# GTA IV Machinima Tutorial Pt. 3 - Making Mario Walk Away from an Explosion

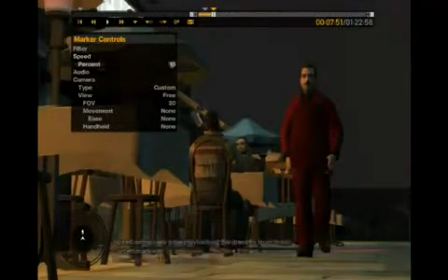(16:27)
So at this keyframe, you can see that the speed percent is 15%, and this keyframe here is 100%.
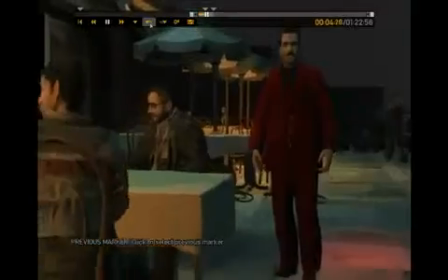(16:34)
So what this is going to simulate is kind of a speed ramp. So we're moving at normal speed, and everybody's la la la, normal speed.
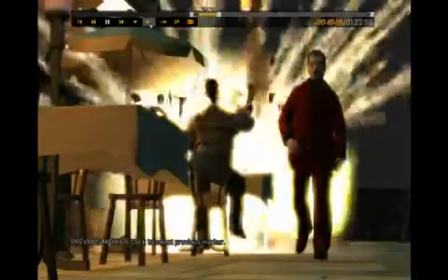(16:40)
And then it's going to slow down, and then we're going to have this explosion in slow motion.
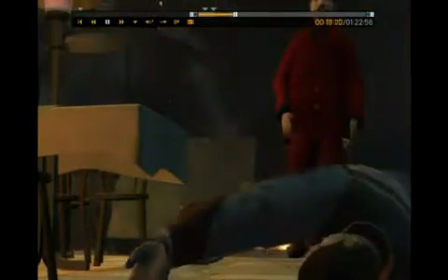(16:47)
And it looks like that explosion, the speed ramp happens a little bit late, or a little bit early.
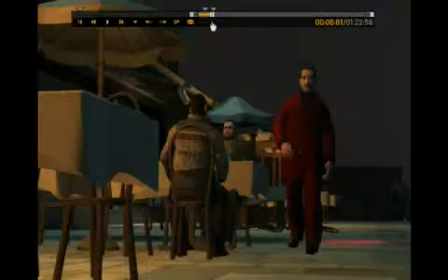(16:55)
So let's find the frame where, let's let the explosion start a little bit more.
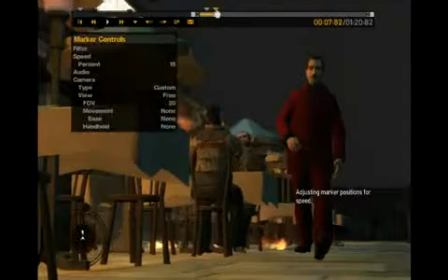(17:04)
Boom. Okay, so there. All right, so let's move that keyframe over just a tad. Let's review that.
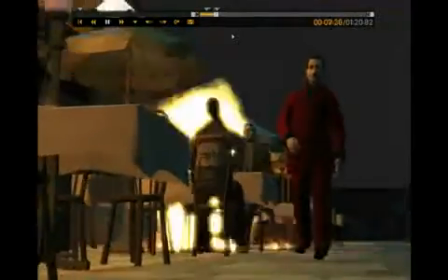(17:13)
So there he goes, normal speed walk. Kaboom, in slow motion.
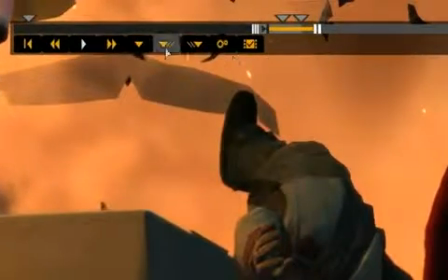(17:19)
And then maybe here, we want to kind of let it go back to normal speed.
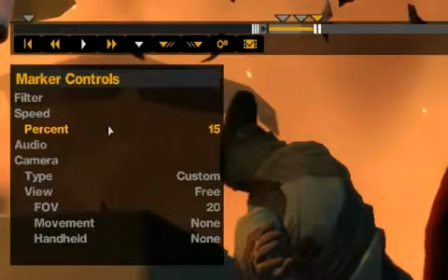(17:26)
So let's throw down another keyframe and we'll crank our speed back up to 100.
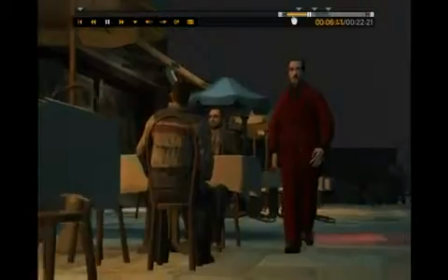(17:33)
We come here, we're dollying backwards. We speed ramp, kaboom.
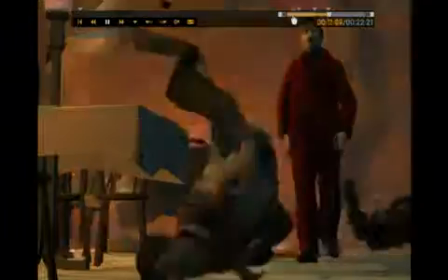(17:39)
Mario's walking away, the guy goes flying, and then it goes back to normal speed.
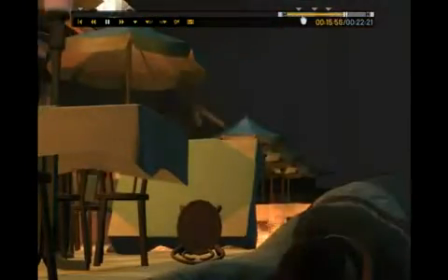(17:43)
So how can we improve this? Well, there's one thing that you might be thinking.
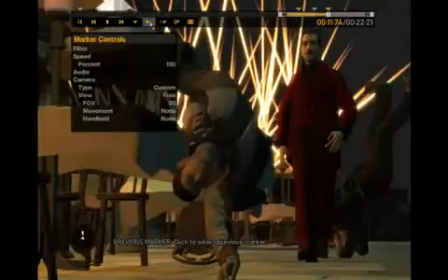(17:49)
This beginning right here is a little bit clunky.
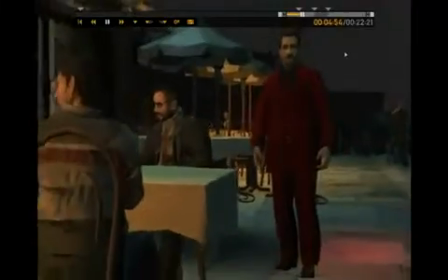(17:54)
So if you watch when the camera gets started, it feels a little bit artificial and a little bit CG.
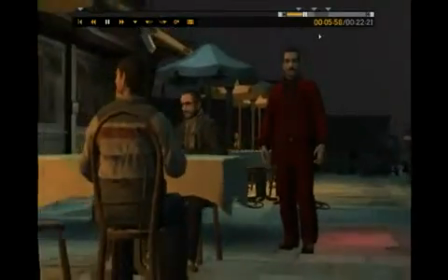(18:02)
And that's because the camera starts moving at speed.
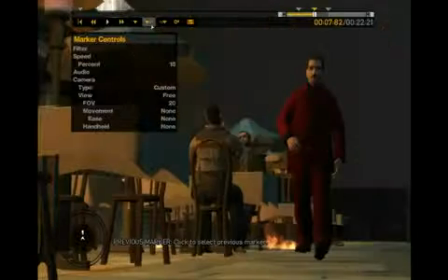(18:05)
So there's no, in real life, if you start pushing a dolly, it starts off
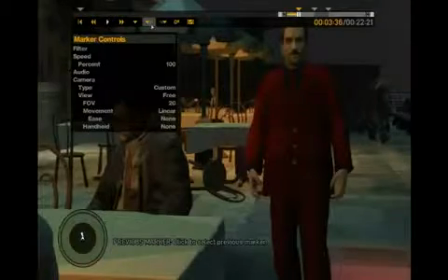(18:12)
slow and then has to kind of ramp up to speed, because that's just, you know, how it works in real life.
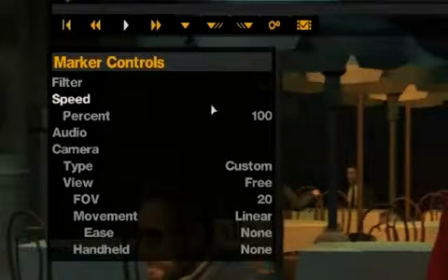(18:18)
In computers, you don't need to do any of that. But at Rockstar, they knew that that would make things look unrealistic, so they added this feature called ease. So it's under movement, and what ease does is it kind of eases you into a keyframe or out of a keyframe. So in this case,
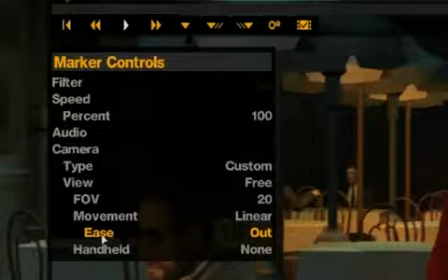(18:38)
we want to ease out. So what that means is it won't just start moving right there.
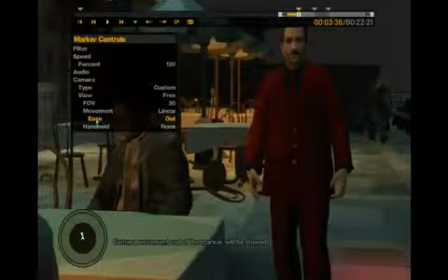(18:45)
It'll accelerate until it gets to, you know, the speed we're looking for. So I'll show you again without, this is without ease, so it just kind of moves.
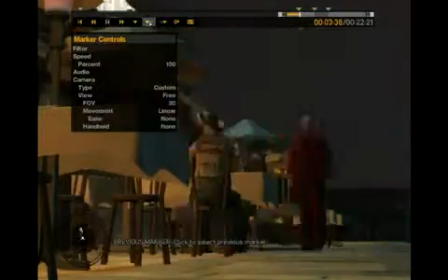(18:57)
And now I'll show you, oops. I'll show you with ease, easing out.
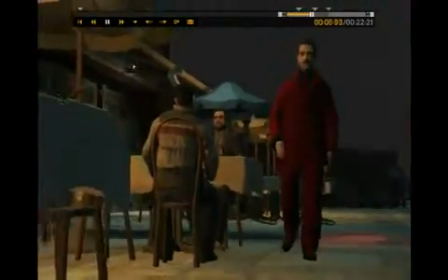(19:04)
So you see there's a little bit, it's not great, but there's a little bit of like, it slows down and then it comes into it.
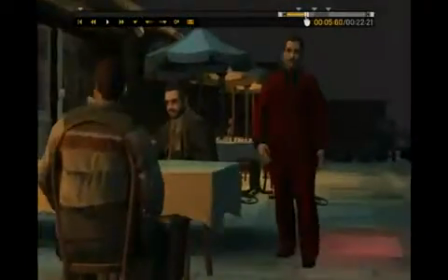(19:13)
And that will make things feel a little bit more natural. And you can do the same coming into this keyframe.
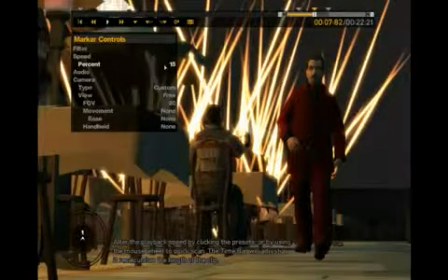(19:22)
Because we're speed ramping into it, it's not as noticeable that there's like a hard stop, because it also slows down abruptly.
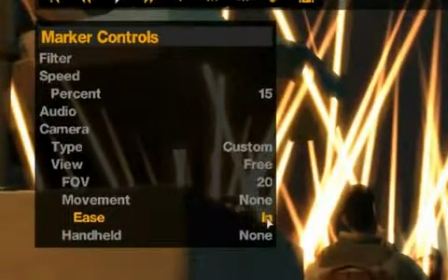(19:30)
But it's probably a pretty good idea to put an ease in.
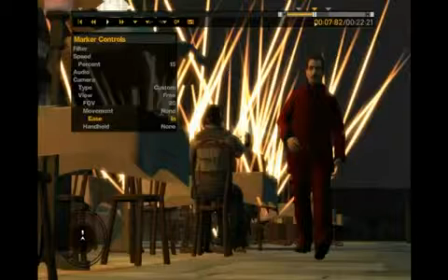(19:35)
And what that'll do is it won't just stop abruptly. It will give you a little bit of deceleration coming into that final position.
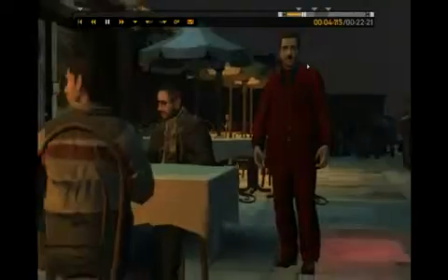(19:46)
So we'll take a look at that again. So here we go. So now it's easing in, and it's kind of slowing down and stopping.
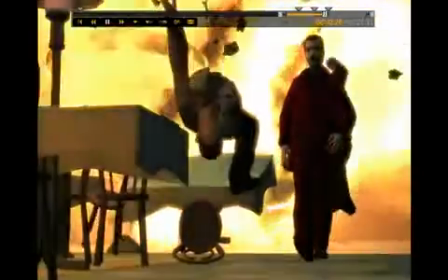(19:52)
So it's a little bit more natural there as it's kind of coming into its mark.
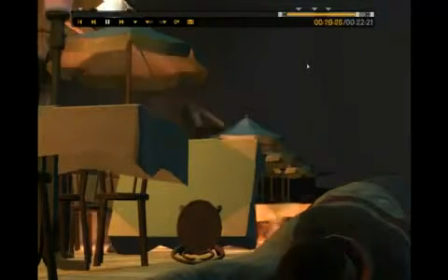(20:01)
So there you go. That's how you shoot Mario walking away from an explosion.
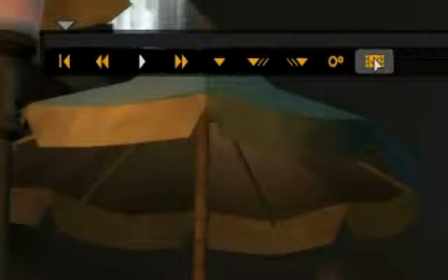(20:07)
So now what's left? Okay, so let's save this clip. That shot is roughly what we like.
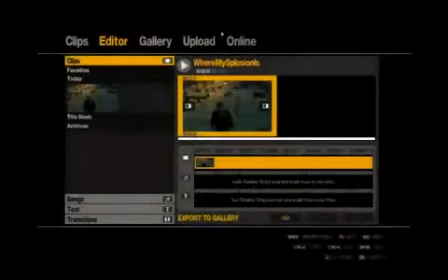(20:15)
We'll save the clip, exit back out to the editor, just for safe measure, save your edit or whatever they call this.
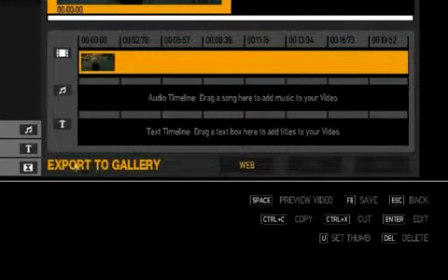(20:25)
And now down here where it says export to gallery, there's three options. There's web, 720 and 1080. We did Brothers Mario at 720.